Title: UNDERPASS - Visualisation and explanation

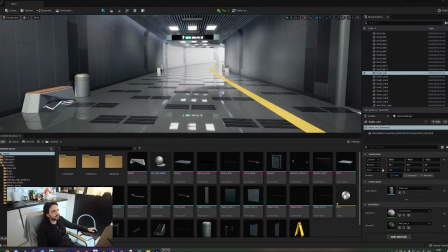(21:21)
Now the centerpiece
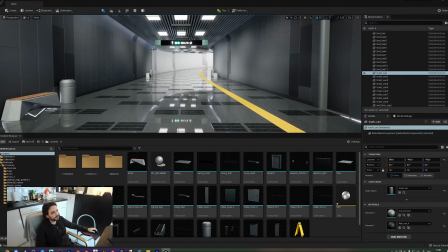(21:24)
in this project are this little LED panel and the yellow stripe, which is meant for the blind to orient themselves. If I'm not mistaken, to
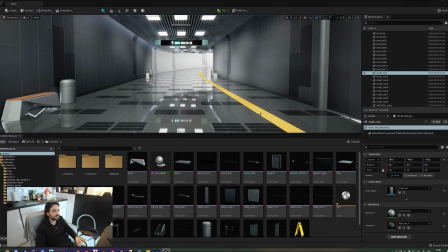(21:38)
move or scratch or basically feel the bumps of where to go, as in direction. This was not difficult to do. No, I'm lying. This was difficult to do as the entire floor pattern.
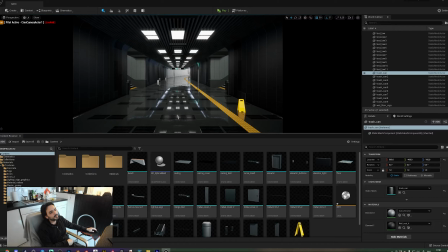(21:50)
I will explain also later. It was difficult to find a nice shade of yellow that isn't too bright, too dark, too dirty, it clashing with the environment itself. So it was difficult to find such a nice looking pattern,
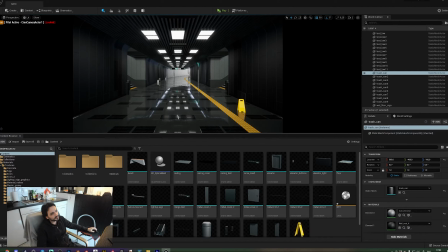(22:09)
and something that goes along the line also here.
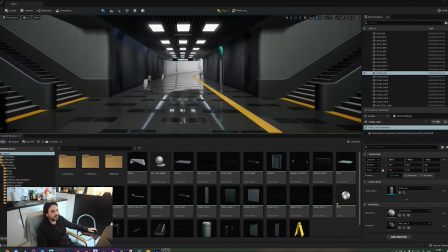(22:13)
So when you're moving along, you can always see and follow these sides,
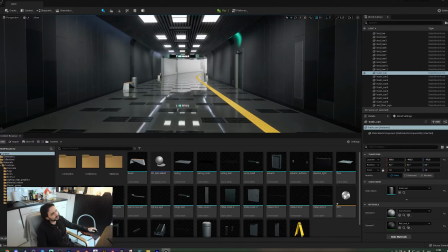(22:21)
and it just flows really nicely. Also these electrical panels here, there's a few panels in the video.
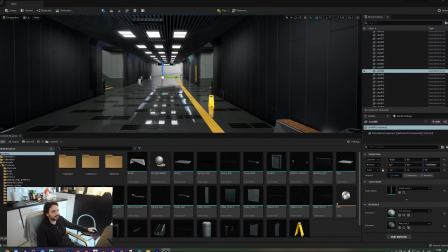(22:30)
I actually forgot I made these. Ooh, slow down. Like this one here, very invisible, not important, but adds a little bit.
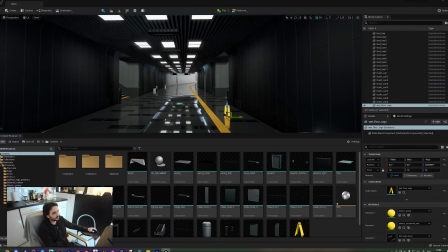(22:40)
The same as I said with this, because everything is so shiny, I like things that are very, let's say, clean and, well, yeah, clean. And this worked really well, so I just decided to put this here to elaborate, like, oh, this was cleaned.
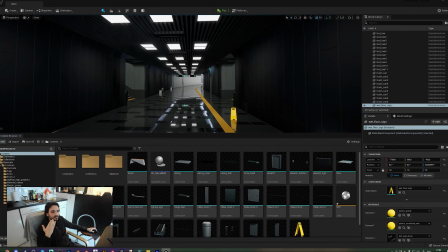(22:59)
Add something to the story, makes it more believable. Because if it's just clean and there's no explanation for it, like, that's too clean. It might look good, but have an explanation to it. I also wanted to put a cleaning cart, with a bucket of water and something, but it just didn't feel right.
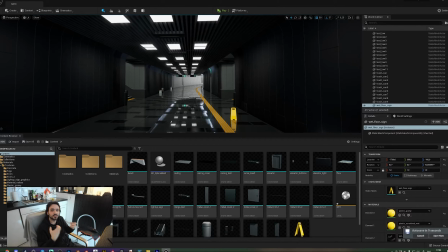(23:16)
It took too much focus away from the centerpiece, that is the hallway itself.
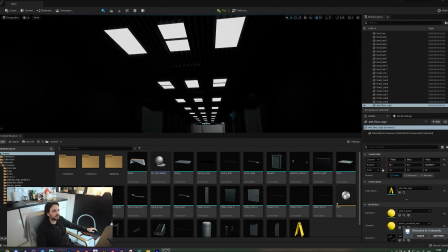(23:22)
Also repeatable, the light fixtures
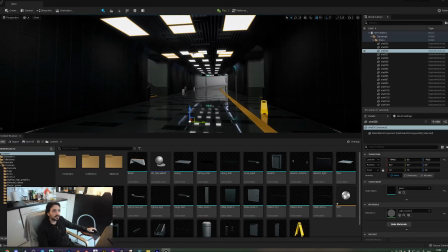(23:29)
and the lights themselves are movable. They do emit light, but I also added these little things.
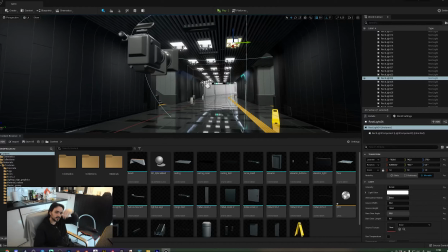(23:37)
Because on the side of the render, you can see there's like a little strobe of light coming from the left side, not so much from the right side.
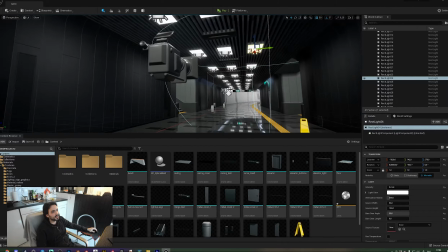(23:45)
And in the beginning I had like these lights on the side.
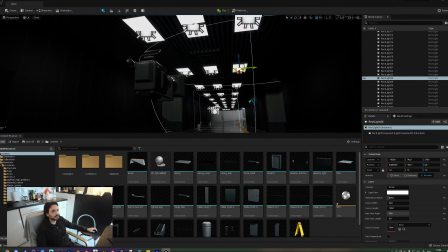(23:51)
But after I added these lights here, it actually added those little strobe effects to them.
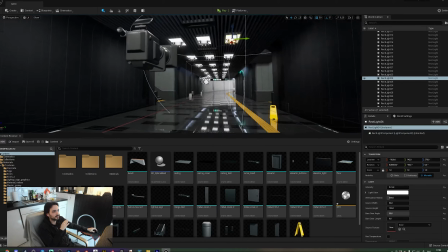(23:57)
And they're not identical, they're close and they're good enough.
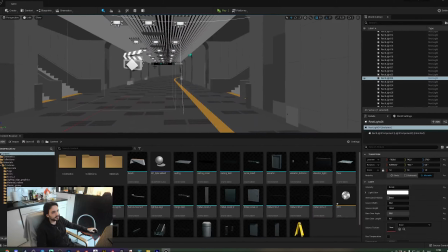(24:03)
Now let's go to the thing here.
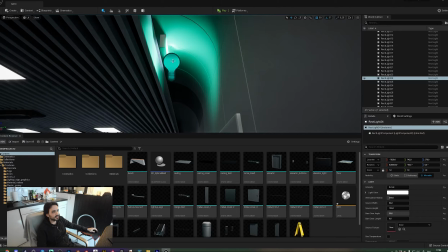(24:10)
Again, there is a light here. I used a
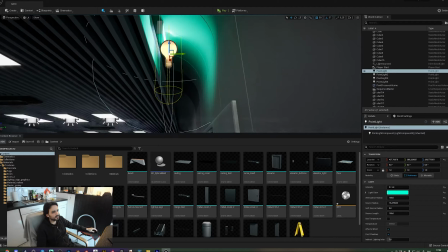(24:16)
rec light, but whenever I came at a certain angle, it just looked weird.
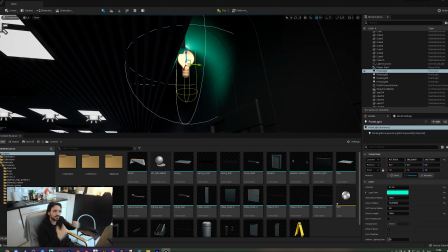(24:22)
It started dissolving itself and wasn't consistent.
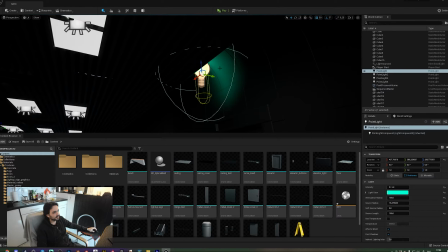(24:24)
So I replaced it with a point light and just extended it so that it has a little bit of a tail to it, and you can look at it from each and every angle.
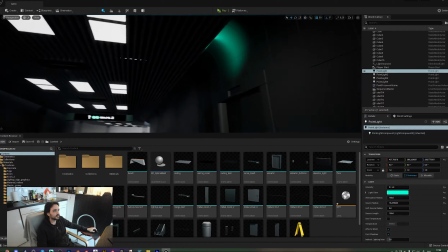(24:33)
I'm sorry if it's laggy. Now, it emits light.
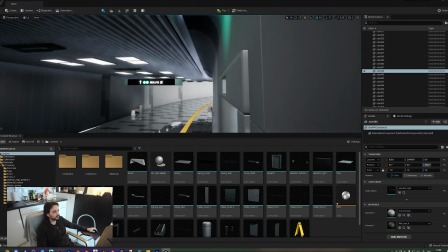(24:39)
Here we just have where are the controls? Here. They're central based.
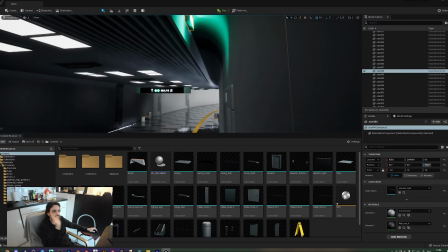(24:44)
They're not based on the center of this. Just so I can place it and forget about it. you can see that it is just a box.
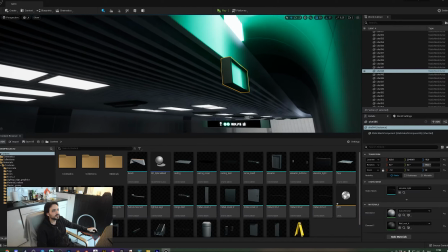(24:53)
It is a small box, nothing special to it, just a little brim.
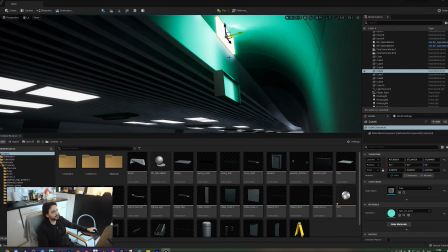(24:59)
And the light itself is, well, basically a block that emits light.
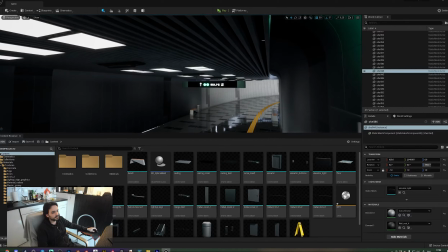(25:06)
And that's how I basically fixed the issue of making one material work for everything, but if I remember correctly, it's better to have them separate regardless.
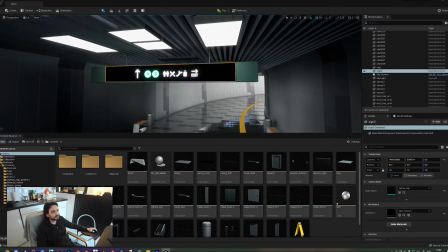(25:16)
Now this little doohickey here, it's basically, again, the same.
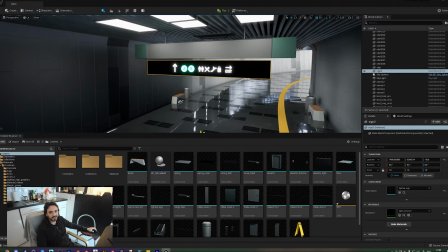(25:24)
There's nothing beneath it.